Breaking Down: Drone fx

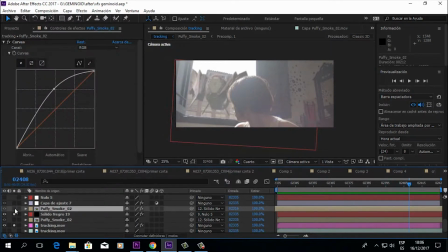[11:53]
Y para esto creé una
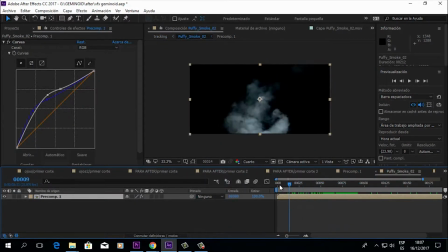[12:02]
precomposición con uno de los elementos de Videocopilot, que es este humo,
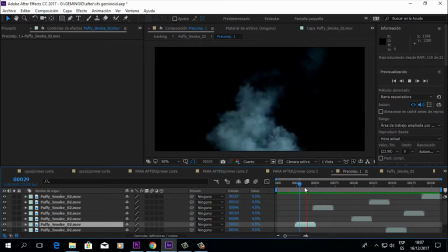[12:16]
Spoofy Smoke número 2. como ven lo aceleré y lo hice un loop siempre vaya hacia arriba elegí cierta parte lo aceleré y lo duplique
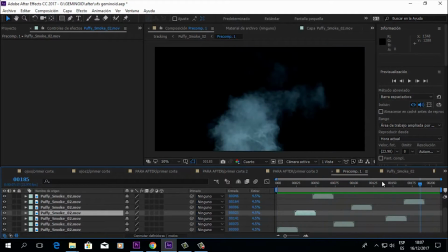[12:35]
lo volvió a duplicar hasta crear un loop lo suficientemente largo para qué
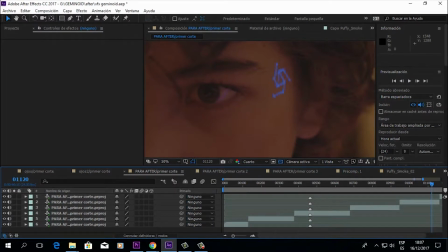[12:43]
digamos perdón, este no es
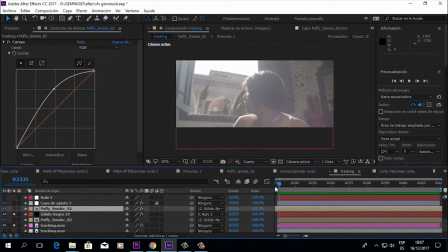[12:49]
para qué pudiera estar presente mientras suba mi drone y aquí está, le cambié de color, le puse curvas para que no esté tan a su lado porque me parecía raro esto hacía que se integrara más el hecho de ponerle curvas
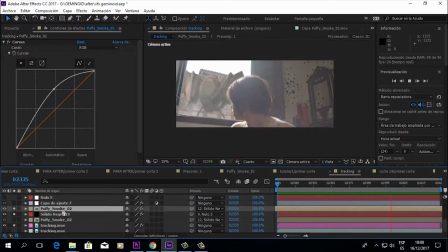[13:08]
digamos que ahí tenemos la propulsión obviamente lo puse detrás de estas ventanas y de este muro para que se vea qué
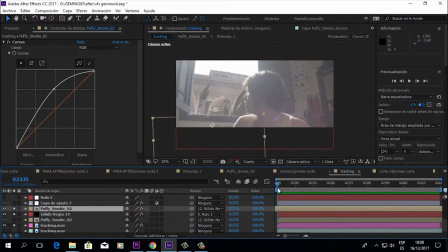[13:21]
no no sale de la habitación si no sale por debajo de él del drone y luego que hice fue vincular mi humo al movimiento de la nave ok
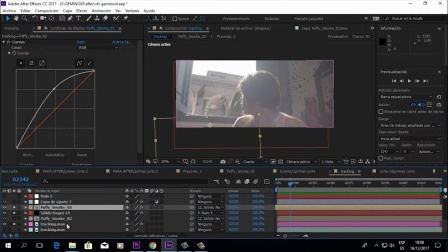[13:42]
aquí está el humo lo vínculé al sólido negro que
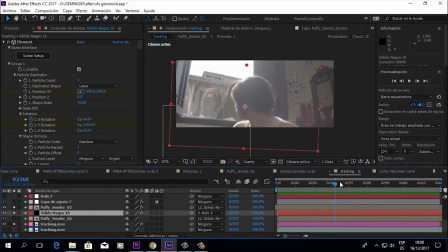[13:56]
es este de aquí y entonces sigue el movimiento ok mientras sube el humo también va subiendo
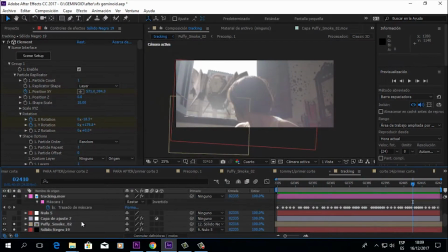[14:10]
luego me pareció interesante
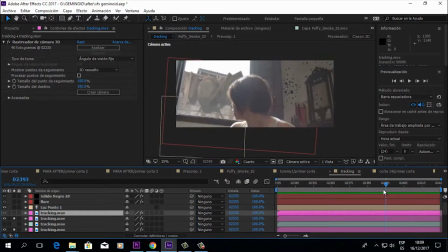[14:19]
el hecho bueno, me di cuenta de que si ven acá
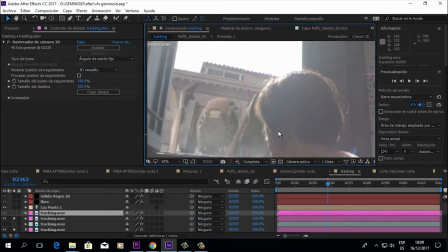[14:25]
me voy a acercar, lo voy a poner en completa aquí hay un detalle si pueden ver
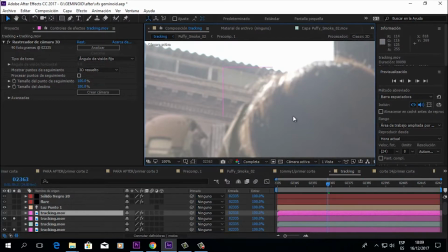[14:32]
la actriz bueno, por más que se le hizo un peinado
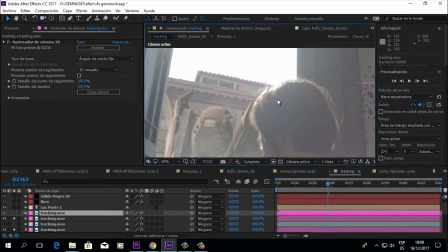[14:37]
pasó el tiempo y se secó esta parte del cabello y se formó una especie de frizz estos cabellitos que saltan a la vista
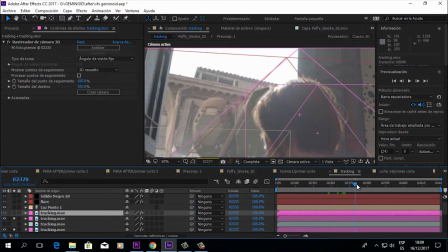[14:46]
Y me di cuenta que a la hora de que mi nave está cruzando esa parte De pronto se le borra Ok, eso lo solucioné más adelante Pero lo que quise hacer era ponerle de alguna manera algo imperceptible ahí
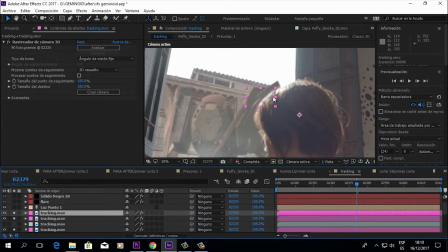[15:06]
Es tratar de que poner una máscara en el freeze Por ahí como que es algo súper sutil que no se nota mucho
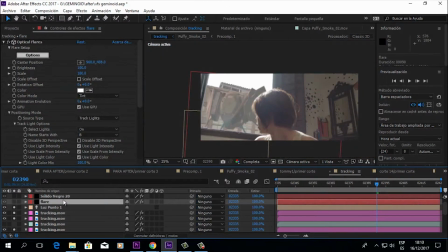[15:18]
luego quise integrar mejor la escena y algo que siempre suelo usar y en este caso si me pareció efectivo es el flare ok un
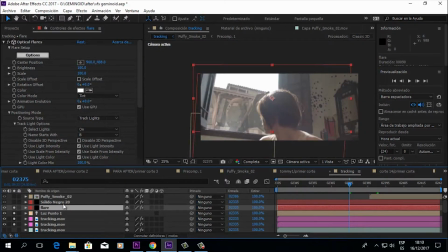[15:35]
poquito de flare creo que siempre es bueno y ahí lo tenemos el optical fler si ven aquí ayuda a integrar mejor la escena poco
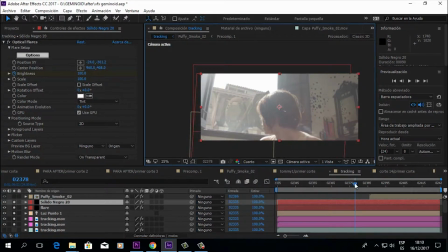[15:50]
a poco va tomando forma va tomando cuerpo y digamos que